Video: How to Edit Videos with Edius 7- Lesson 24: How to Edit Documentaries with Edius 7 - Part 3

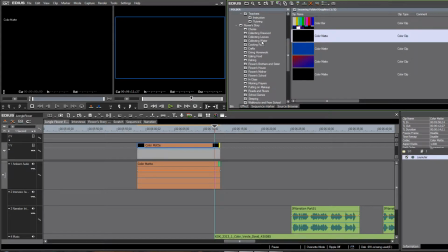[11:31]
And so I've got that all together, all those shots I've placed together in a bin already.
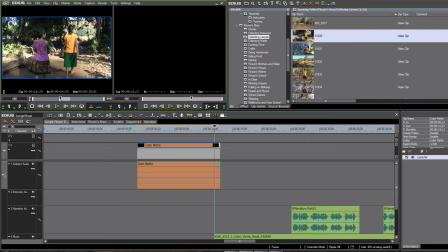[11:36]
We've got them organized and we're ready to start using them. Okay, now the first shot is always an important shot. It helps grab the attention of the viewer and often a viewer will decide within the first 10 seconds whether or not they're going to stick around and watch your video,
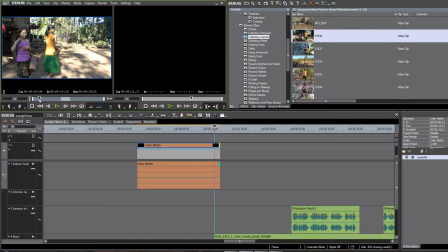[11:53]
especially if it's up online. If you've got a captured audience at a school, then you're okay. And this particular video is actually targeting schools. And so we will have a captured audience, but it's also going to be going up on the internet.
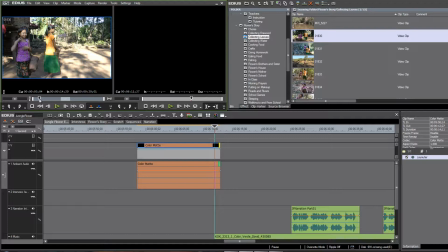[12:07]
And so we want to make sure that those first few visuals are really capturing the attention of the viewer. So we have these two young girls with their little baskets in hand,
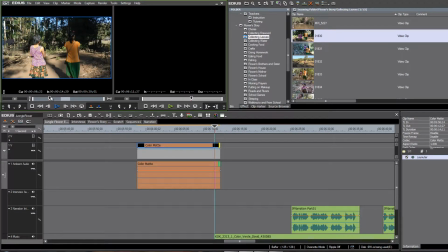[12:18]
leaving the home, headed out into the jungle to gather some plants.
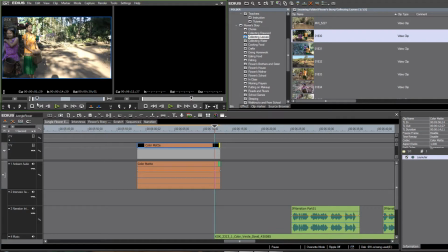[12:24]
So I think we're going to try using this as our first shot. Not quite sure how it works. It's a little unsteady. It's handheld, obviously, and we try to avoid that as much as possible.
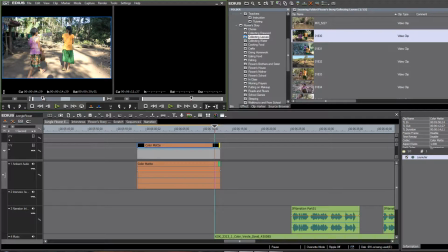[12:36]
But sometimes when you're following children wandering around or in the middle of a sports game, you can't always be on a tripod and capture all the action. So this one, unfortunately, is handheld, but we'll see how it works. so the idea is to pick a shot pick a portion of the video that you think will
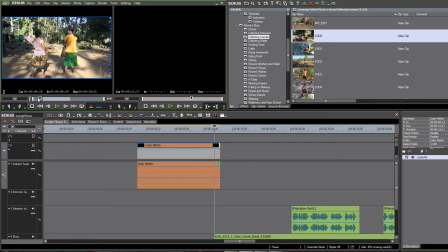[12:54]
be steady enough or work well as that nice establishing shot and when you've got maybe three or four seconds hit an out point either with these buttons here or using your keyboard shortcuts of o for out point i for in point and when you've got a portion that you think will work
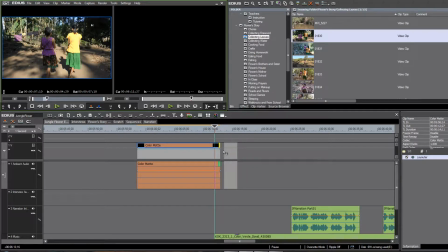[13:12]
you can just drag and drop that from the window down to the timeline and place it right up against your black mat. Remember, in this tutorial, we're doing the drag and drop mat.
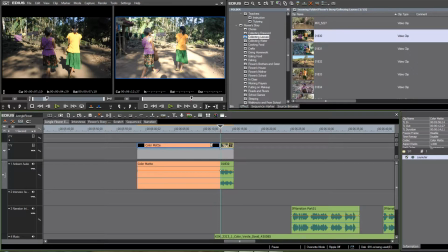[13:23]
Okay, and so what we want to do then is probably put a little dissolve up from black.
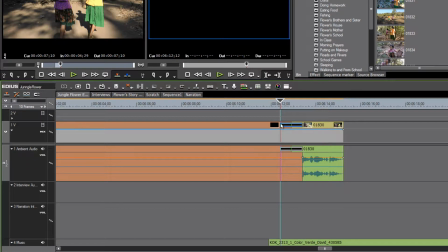[13:29]
Now, as we look at this, let's expand out our track. We see that the dissolve is happening after the music starts down here.
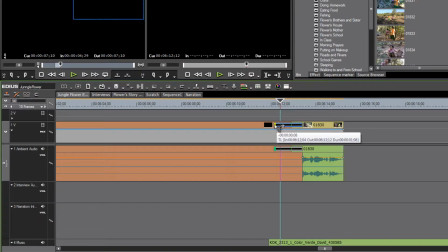[13:38]
And so we could either extend our dissolve out to be just a little bit more so that it actually starts coming up,
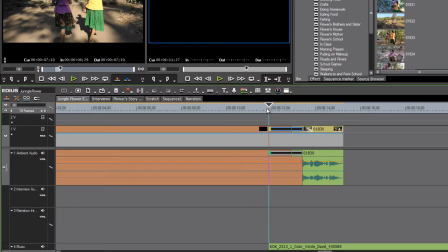[13:44]
fading up from black as the music, as we start to hear the music.
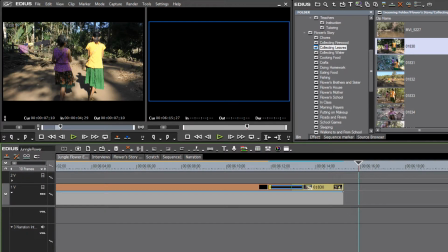[13:52]
And as we listen to the music, we see that we could probably extend that shot out a little bit.
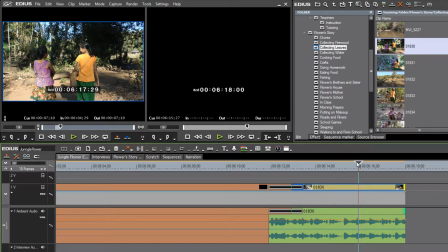[13:59]
So let's just drag the end of that and hopefully there's not too much camera motion there.
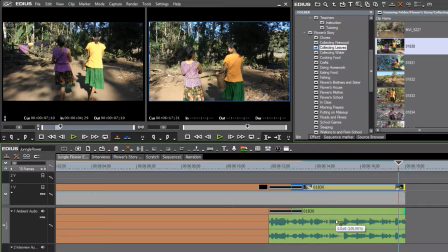[14:09]
You might not be able to hear it on your end, but the ambient audio is just a little bit loud. And so I'm going to, with my Alt key held down, first of all, my volume is showing up here as highlighted. And then with my Alt key held down, I'm just going to reduce the volume of that ambient audio a little bit.
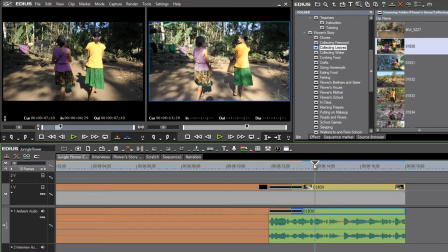[14:24]
It's kind of nice. And because we don't have any narration at this point, it's nice to hear their feet walking on the ground.
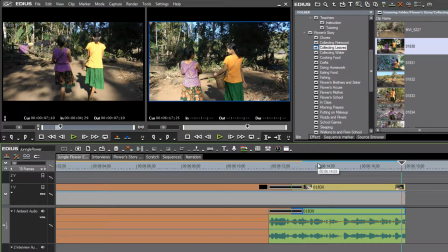[14:36]
But we don't want it to be so overpowering that it is distracting from the visual. So try and get a good mix there of your ambient audio and your music. Well, we start to hear the music changing here.
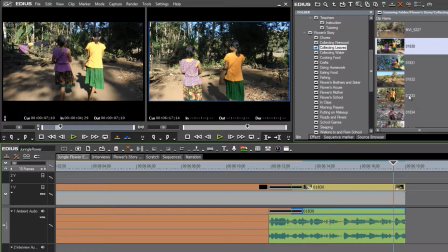[14:49]
So we need a new shot. Let's have another shot. Maybe they're entering the jungle at this point.
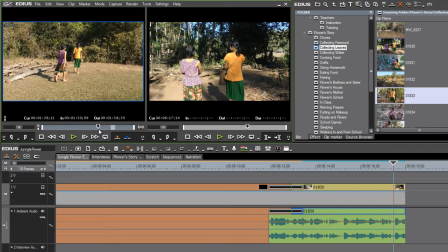[14:58]
And here they are just going into the jungle. I'd like to try and catch something right there. there's a nice little clip here right where the camera just follows them into the jungle that it's kind of nice I think so let's maybe start let's play our hit the
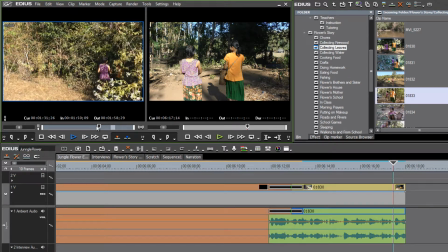[15:16]
space bar wait for a little bit of steadiness on the camera and choose an end point let's use our keyboard shortcut this
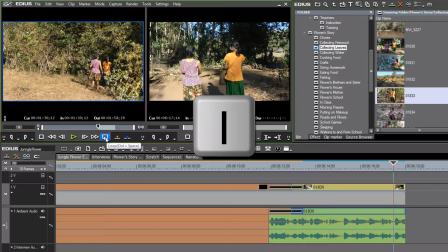[15:26]
time our i key and then let's just hit the space bar to play that out a little bit